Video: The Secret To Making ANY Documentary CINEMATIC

there is a way to hook your audience and have them completely invested in the story that you're trying to tell.
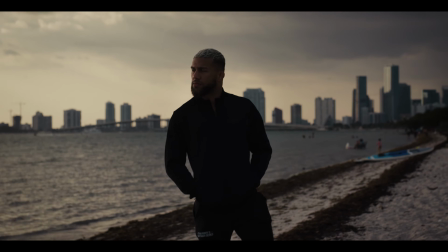(0:05)
Today I want to take a look at a couple of my recent documentaries, Unbroken and Tragically Beautiful.
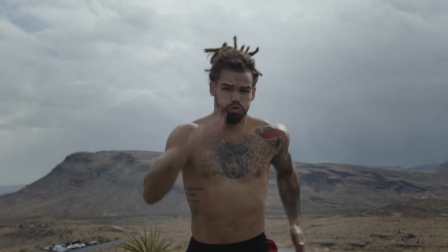(0:10)
They are both completely different stylistically and topically,
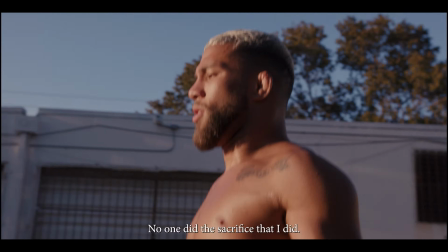(0:13)
but there are some similarities that draw you in and get the viewers invested and wanting to watch the rest of the film.
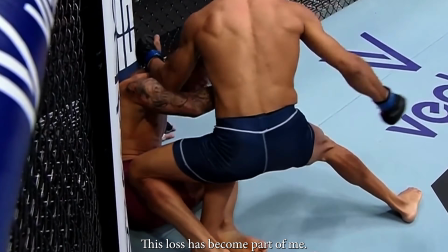(0:22) This loss has become part of me. It was just disbelief.
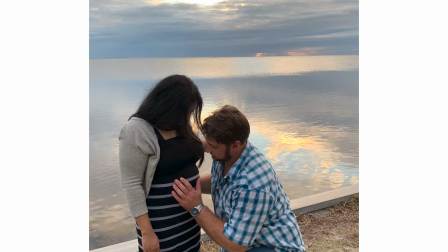(0:27) Like, how could this possibly be happening after everything we just went through? Just like that, he was gone.
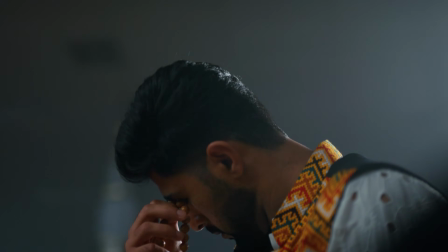(0:34)
I usually organize my documentaries into 5 parts. Normally, I start with some sort of hook that kind of draws the viewer in,
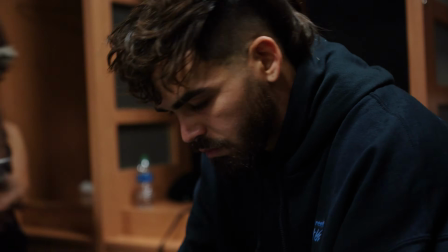(0:42)
and then I'll go into the introduction where I start introducing the characters and the world that these people are living in.
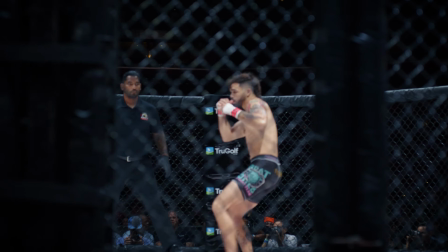(0:50)
And then I transition into the rising tension where you introduce the conflict and the greatest adversity for your characters and your story.
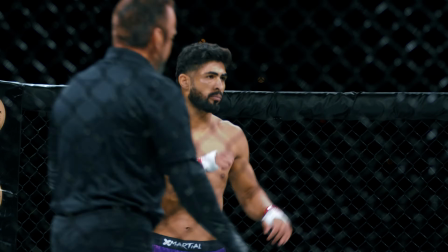(0:59)
And then the climax where everything comes to a peak and a moment of uncertainty.
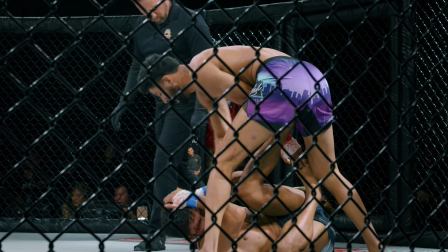(1:03)
And then I have the outro or the resolution of my film.
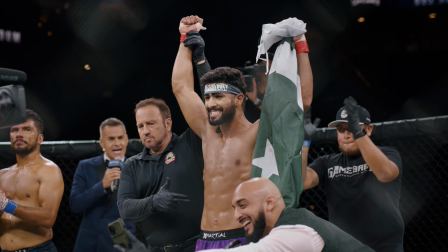(1:07)
And that's where things resolve and the message is kind of taken away from whatever story that we're trying to tell.
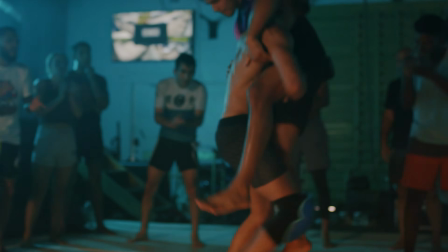(1:14)
Today I want to break down each one of these sections and talk a little bit about my thought process and how I organized the story in each one of these films,
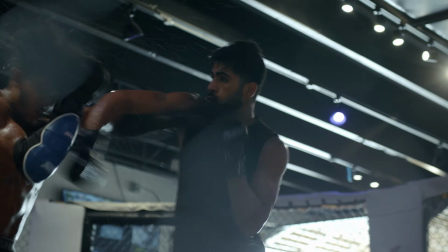(1:21)
and hopefully this helps you guys have a little bit of a better understanding of how to organize your documentaries and structure them
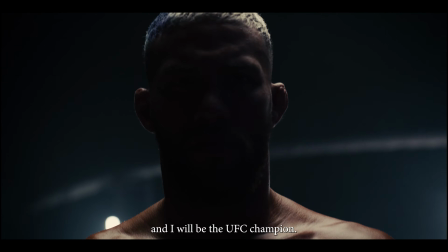(1:28)
to actually hook your audience and get them to want to watch your entire film. Before we jump into this video, I wanted to talk to you guys about today's sponsor, and that is Riverside.
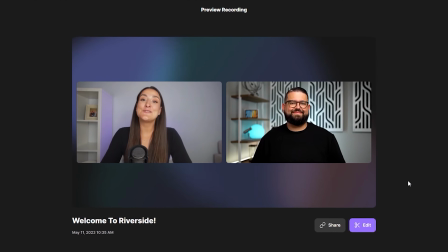(1:37)
Riverside is a video and audio recording platform that you could use to record podcasts, or in my case, interviews, for your documentary in 4K resolution. Let me just say that again, we're talking about 4K resolution. If you're anything like me, I love to record my pre-interviews with my subjects,
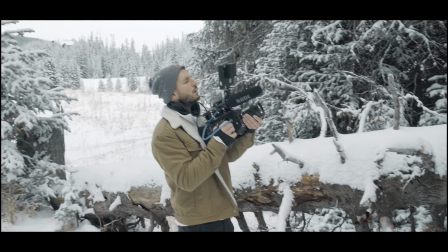(1:54)
or if I'm making a documentary and my subject is in a really far distant location, you could actually use Riverside to record your interviews for your projects.
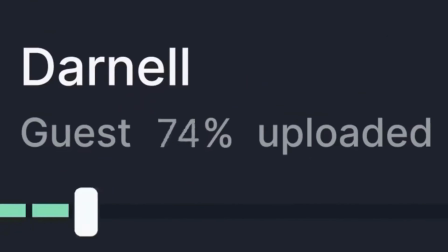(2:02)
And the really cool thing about Riverside is that once you're done recording, you could actually download individual files, or you could download the files right to Premiere to save yourself some time.
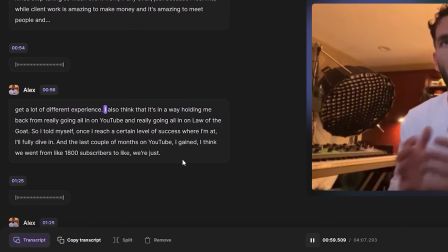(2:11)
Riverside also offers text-based editing, which is extremely helpful if you need to quickly go through your interview and speed through the editing process. Being able to have the entire interview in a transcript format is extremely helpful for
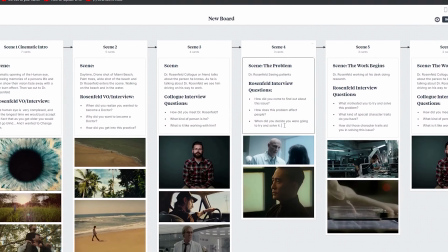(2:23)
pre-production because you can take exactly what's in that transcript and put it right to your storyboard. So if you guys are interested in using Riverside for your documentaries or even your podcast, definitely check them out, and I'll leave a link in the description down below.
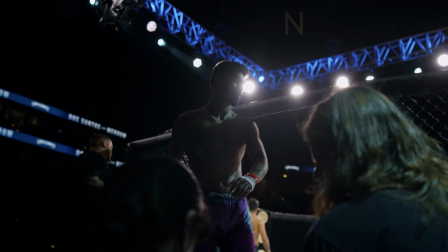(2:34)
So for the first section, I like to classify this as the hook. You honestly have about 30 to 60 seconds to draw intrigue and get your audience into wanting to watch the rest of your film.
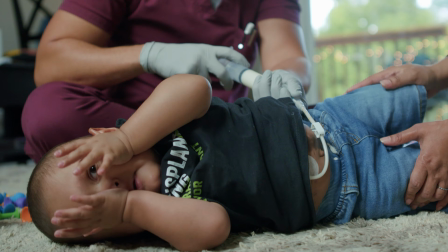(2:45)
So the way I think of the hook is we need something impactful, but most importantly, we need something that's going to evoke that curiosity. When I sat down and interviewed the fighter Roy, he spoke about where he came from Venezuela, and what his life was like back in his country.
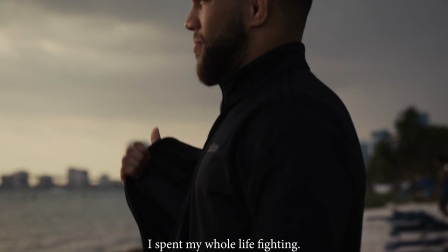(3:02) I spent my whole life fighting. I grew up in a very poor country.
And in my mind, this was a very important aspect of his character and who he is.
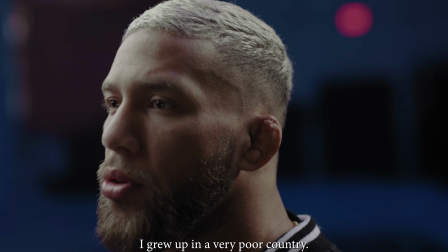(3:13)
So for the intro of the film, I used a couple of sound bites from the interview to show the audience what his life was like back in his home country. Now, a big part for hooking my audience for me is sound design. I'm a huge fan of really impactful sound design and fast cuts that kind of come out of nowhere.
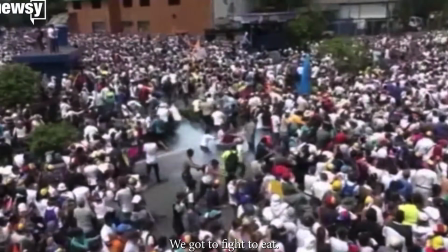(3:30) We gotta fight our government, we gotta fight to eat, we have to fight for our life.
So if you watch the intro of the film, I started off with some really nice shots of him on the beach.
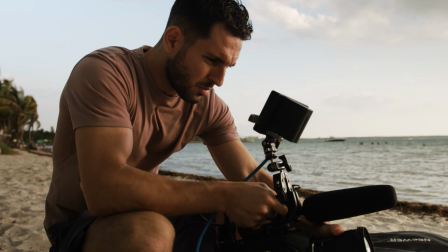(3:40)
And then when he says this one line,
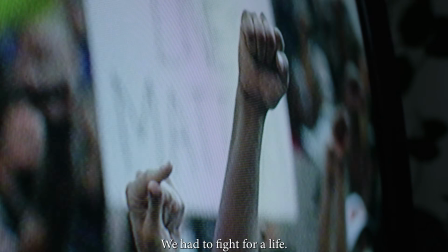(3:42)
it kind of turns the corner and we cut to all of these different fast-paced images of what his life was like back in Venezuela. And I was really trying to represent the chaos and the despair of what he went through back in his home country. Now, in my opinion, this was creative enough and interesting enough to hook my audience because you have this character kind of walking and training on the beach,
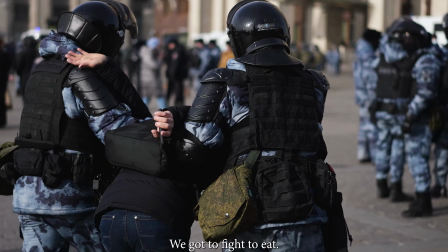(4:02)
and then all of a sudden, boom, you have all these fast-paced images with really impactful sound design kind of hitting you in the face,
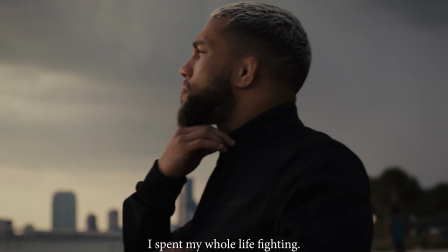(4:10)
and all of a sudden you kind of get a quick understanding of who this character is and where they come from. Now let's take a second and look at my other film, Tragically Beautiful, which takes a completely different approach. In the beginning of the film, it kind of starts off slow, but my goal was to drop you right in the middle of what this family was going through, right in the middle of their life.
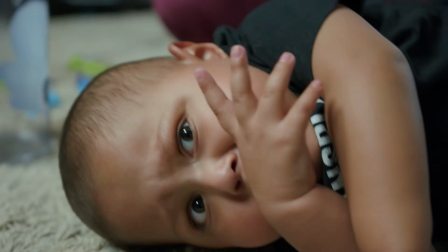(4:31) It's a good idea to have a second person just to keep him occupied or just pin him down.
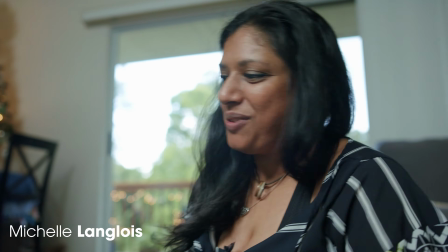(4:35) It's just an easier, safer way of doing things and making sure he gets everything that he needs.
And that was to show you something that I believe every human on this planet can resonate with and have compassion for,
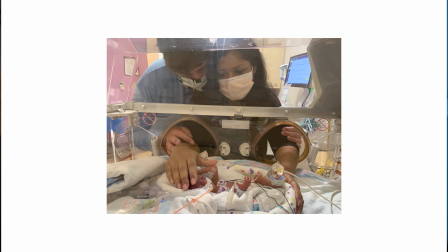(4:47)
and that is showing you what this child has to go through just to live. Now, nobody wants to see that, and it's hard to watch, but at the same time, you are invested because you want to know what happened to this child and if they're going to be okay.
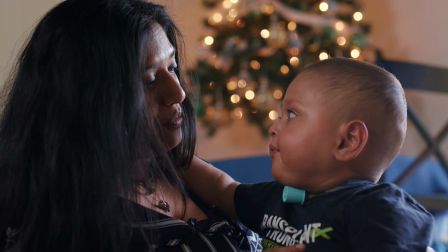(5:00)
So by throwing you right in the middle of this family's life, naturally as the audience, you're going to want to know what's about to happen and how are they going to fix this?
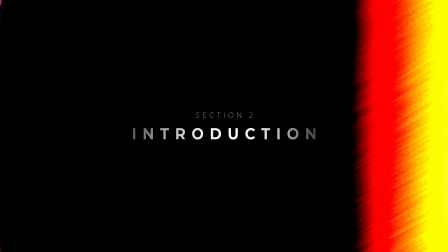(5:09)
How are they going to get themselves out of this? And the next section, I like to call the introduction section,
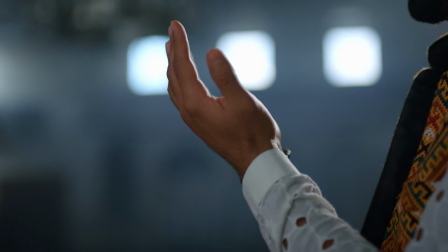(5:16)
and that's because we're going to start introducing the main characters and the storyline of what this documentary is going to be about.
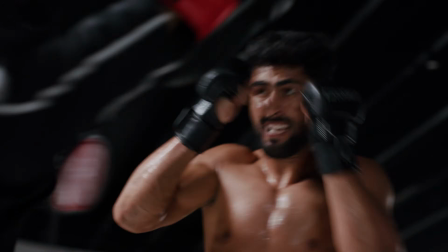(5:23)
Now, I think it's really important that within this next few minutes of the film,
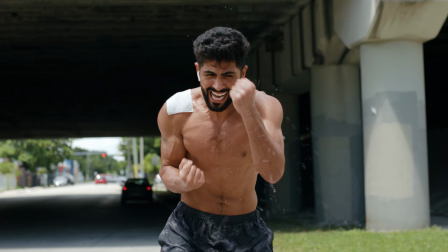(5:28)
the audience has a good understanding of what this film is going to be about, and they're starting to get a feeling of the world that you're creating for them. Now, jumping back into my film Unbroken, we start to understand who this character is and the kind of lifestyle he lives.
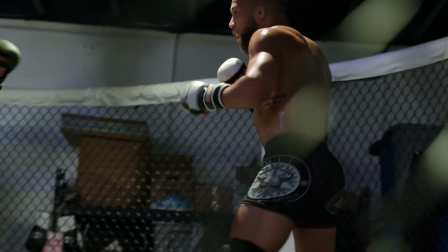(5:42)
His entire life is about his career and who he is as a fighter, and you could start to get a glimpse as the audience into the journey that our character or subjects are going to embark on.
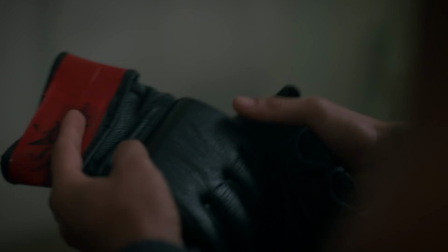(5:54) To be a fighter, you have to give everything that you have. I had the chance to be on the UFC, to make it.
Now, if we take a look at my other film, Tragically Beautiful,
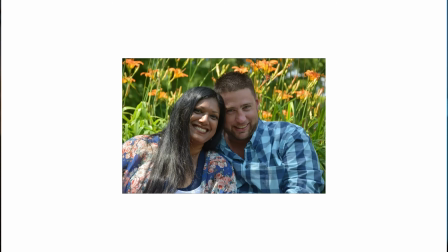(6:02)
I did something very similar where we start to unfold how we ended up in this place by talking about the mother and the husband,
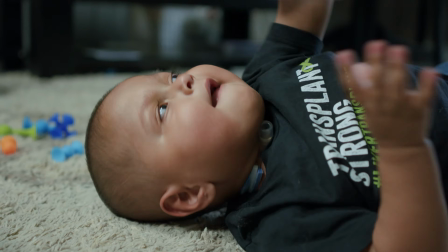(6:11)
how they met, and how they made baby Noah.
My husband and I met pretty organically.
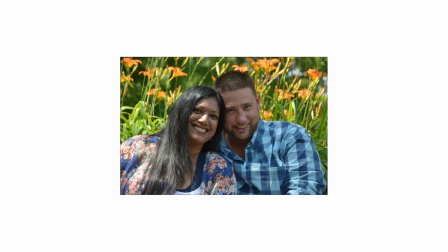(6:17) He was just so kind and sweet, and he was charming throughout, and that was it. That was the thing that drew me in, and the topic of children came up fast.
And as you can see from watching this section, our goal is to try to start giving the audience a little bit to the story.
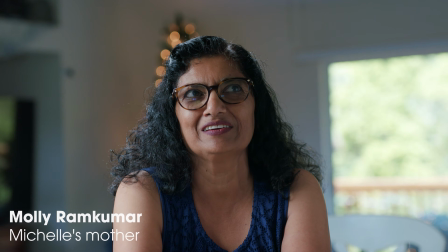(6:31)
Let's figure out who these people are, let's introduce them, let's give a little bit of a hint into their world, into their character, and that's what you really want to start doing in this next section of your film. Now that we've kind of set the stage and we're starting to unfold this story, it's time to introduce the conflict.
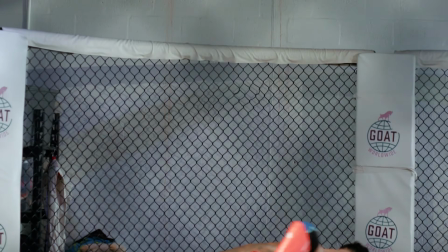(6:50)
Now, the conflict is really the driving force behind our subject's reasoning for this journey. It's important to understand and have a really good idea of how you want to introduce this conflict into your film.
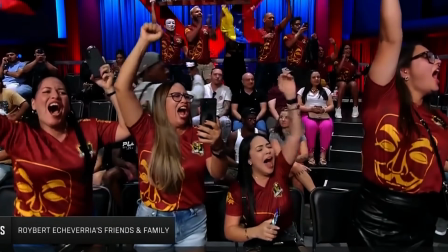(7:01)
I want to take a second and look at both of these films and try to pay close attention to the pacing of the edit and how we decided to introduce the conflicts into each one of these films. So our fighter reaches this sort of pinnacle and peak of his career with everything riding on this one fight, on this one moment.
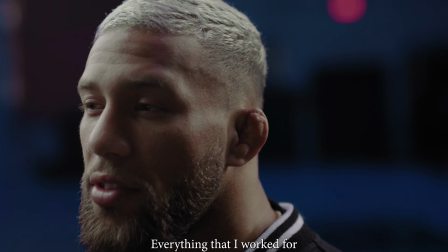(7:18)
And he goes and he tries his best and he fails.
Everything that I work for, to my dreams, to make it, I was so close.
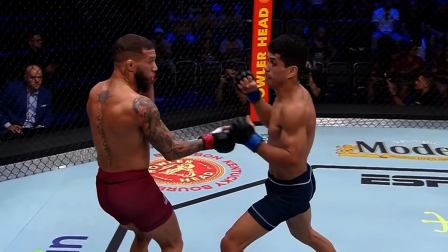(7:27) Echeverria continuing to soften up that left leg, and now he goes up. Oh! With the counter shot, sits down Echeverria.
And at this moment, we start to reveal that the conflict is not necessarily an external thing,
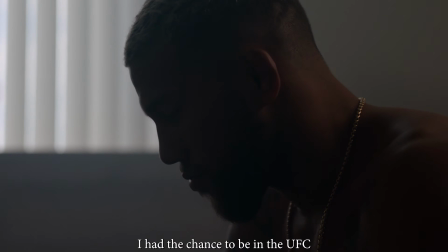(7:39)
it's more of an internal thing, which, in my opinion, makes for a way more interesting storyline. Now, let's take a look at Tragically Beautiful and how we decided to reveal the conflict in this film.
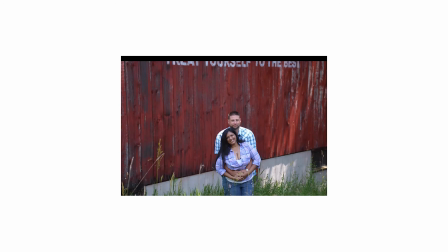(7:50) It was just disbelief. Like, how could this possibly be happening after everything we just went through?
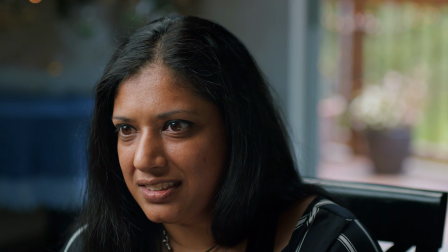(7:54) Just like that, he was gone. Like, how could this possibly be real?